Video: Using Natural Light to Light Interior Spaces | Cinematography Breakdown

Okay, it's been a minute, but I'm back. Today we're going to be talking about how you can use natural light when you're shooting indoors, how scouting and production design can both help you with this, and how it can help bridge the gap from the natural light coming into the room and the artificial lights you have on set to help complete the look. Okay, before we go any further, check out this sweet Ingenue lens I'm using to shoot this YouTube video. It's for an upcoming shoot I have, but I figured I might as well use the lenses while I have them for the rental house. Okay, so the breakdown I'm talking about today is a segment of an 8-part album teaser.
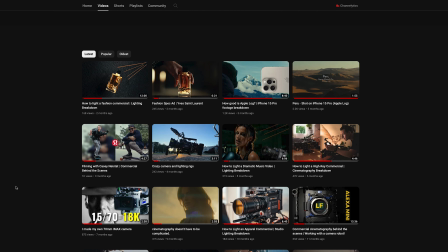34s
I've already talked about a couple of the segments in previous videos on my YouTube channel. I'll leave links to those down below or up in the card above.
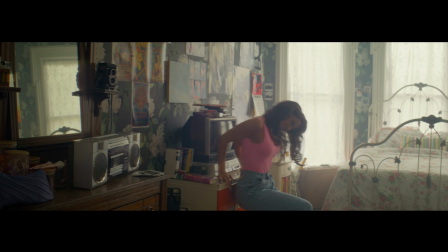40s
But the setup we're talking about today was super unique in the sense that it looks really, really good and has a lot of high production value, and the look is super beautiful. But the amount of lighting we did, it was actually pretty minimal. Music videos are super fun to work on if you have good music, just like the track that's playing right now. Now, this isn't a sponsored video, but I did want to throw a little shout out to Artlist because they've been a big supporter of the channel for a long time. So if you're going to sign up to get some music for your productions or YouTube videos, click the link down in the description to get a few perks. The scene for this music video takes place in a room where there is these 3 big paneled windows on the back of the room. Now, there are 2 sort of elements that really helped us to use those windows to be the main key lighting source in this setup. The first of which is when we scouted the location. Time of day is super important in your location scouts, as I've talked about before.
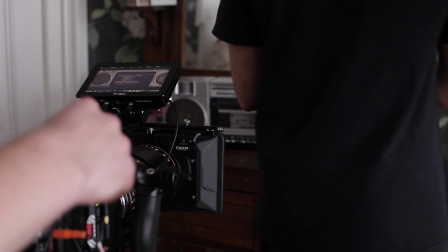88s
And while you might think it's a little less important, it's actually equally as, if not more important, when you're shooting indoors. Because the sun moves around in the day, you have to make sure that whether you want the sun nuking through the windows or not is relevant to the scene you're trying to shoot.
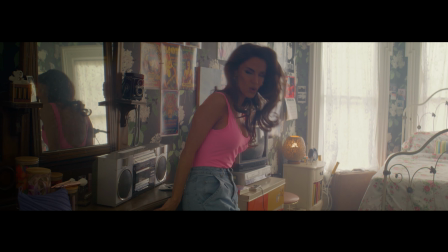103s
In this case, we did not want the sun blasting through the windows, so we made sure to shoot earlier in the morning so we wouldn't get any direct sunlight blasting through. This made the light that came through the windows way softer and way easier to balance with the artificial lights we had inside. While we did have some decently powered lights like a SkyPanel S60 and some Astero tubes to play with inside,
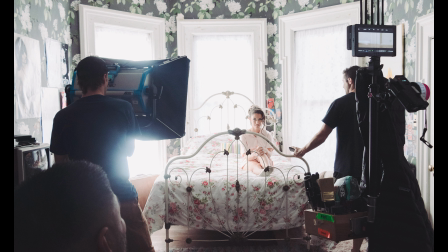124s
we didn't want to have to fight the full direct sunlight coming through the windows. So choosing the time of day accordingly was super key to pulling this off. The second thing that really helped us achieve success with this is the production design. As a DP, I think the conversation around talking to your production designers is not spoken about enough on the internet.
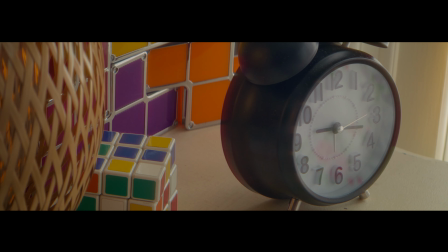143s
A cinematographer and production designer should be talking hand in hand throughout the project to make sure that they're aligned, whether it's on colors of items in the frame or things that affect the lighting.
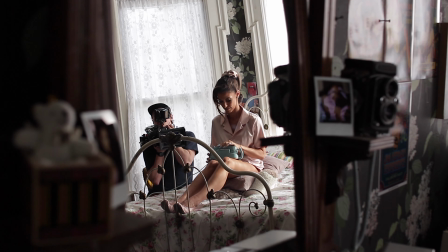156s
Like in our case, we were using shears on the window to help diffuse the light. Oftentimes it's hard to talk to your production designer beforehand or pre-production, and if you're lucky enough to get a really good one or get on a big enough production where you can have those conversations, that's awesome. In this case, because there wasn't much prep time and only so many resources to put towards this music video,
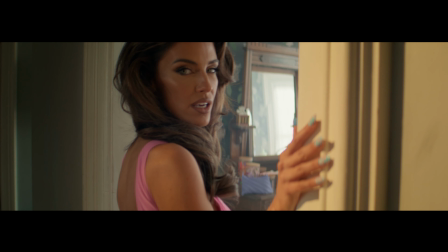175s
we just showed up on the day, and the director was the only one who had had conversations with the production designer.
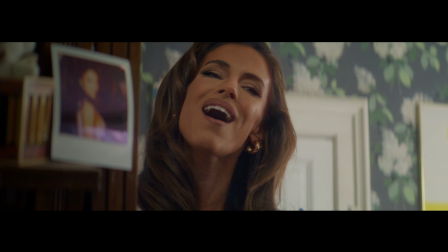181s
Lucky for me, the production designers I was working with were super dialed and had brought various different options as far as shades and densities of the curtains that covered the windows. Because, as I mentioned before, we didn't have direct sunlight, the sunlight was already bouncing off of the environment outside and through the windows.
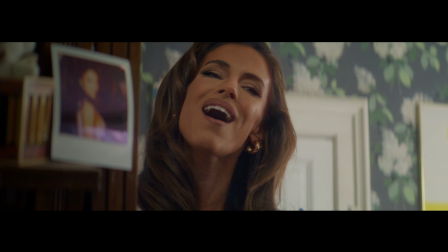198s
And then adding that nice white soft curtain was only another layer of diffusion that made it look really beautiful, like this big soft source. When she first enters the room, that just works as a nice reverse side key, because obviously we're never going to be shooting from outside looking in.
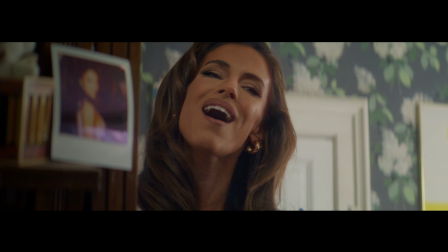213s
And so anytime we shoot towards the window, that is going to be our main key source. It's going to be the most powerful source, and so we're always shooting on this shadow side of her face, which inherently makes it look more beautiful. Now, with that in mind, if we had just left it as such, her face would have been a bit too dark when she was facing completely away from the windows towards camera. To compensate for this, we played with 2 different other lighting sources to complete the look.
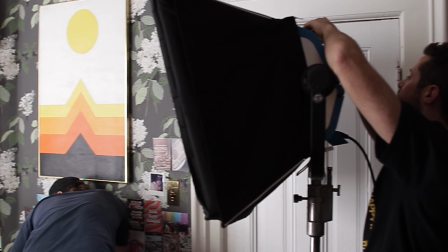237s
The first being a SkyPanel S60, and we had a nice Chimera box on it to soften that up to match the soft light that was coming through the windows.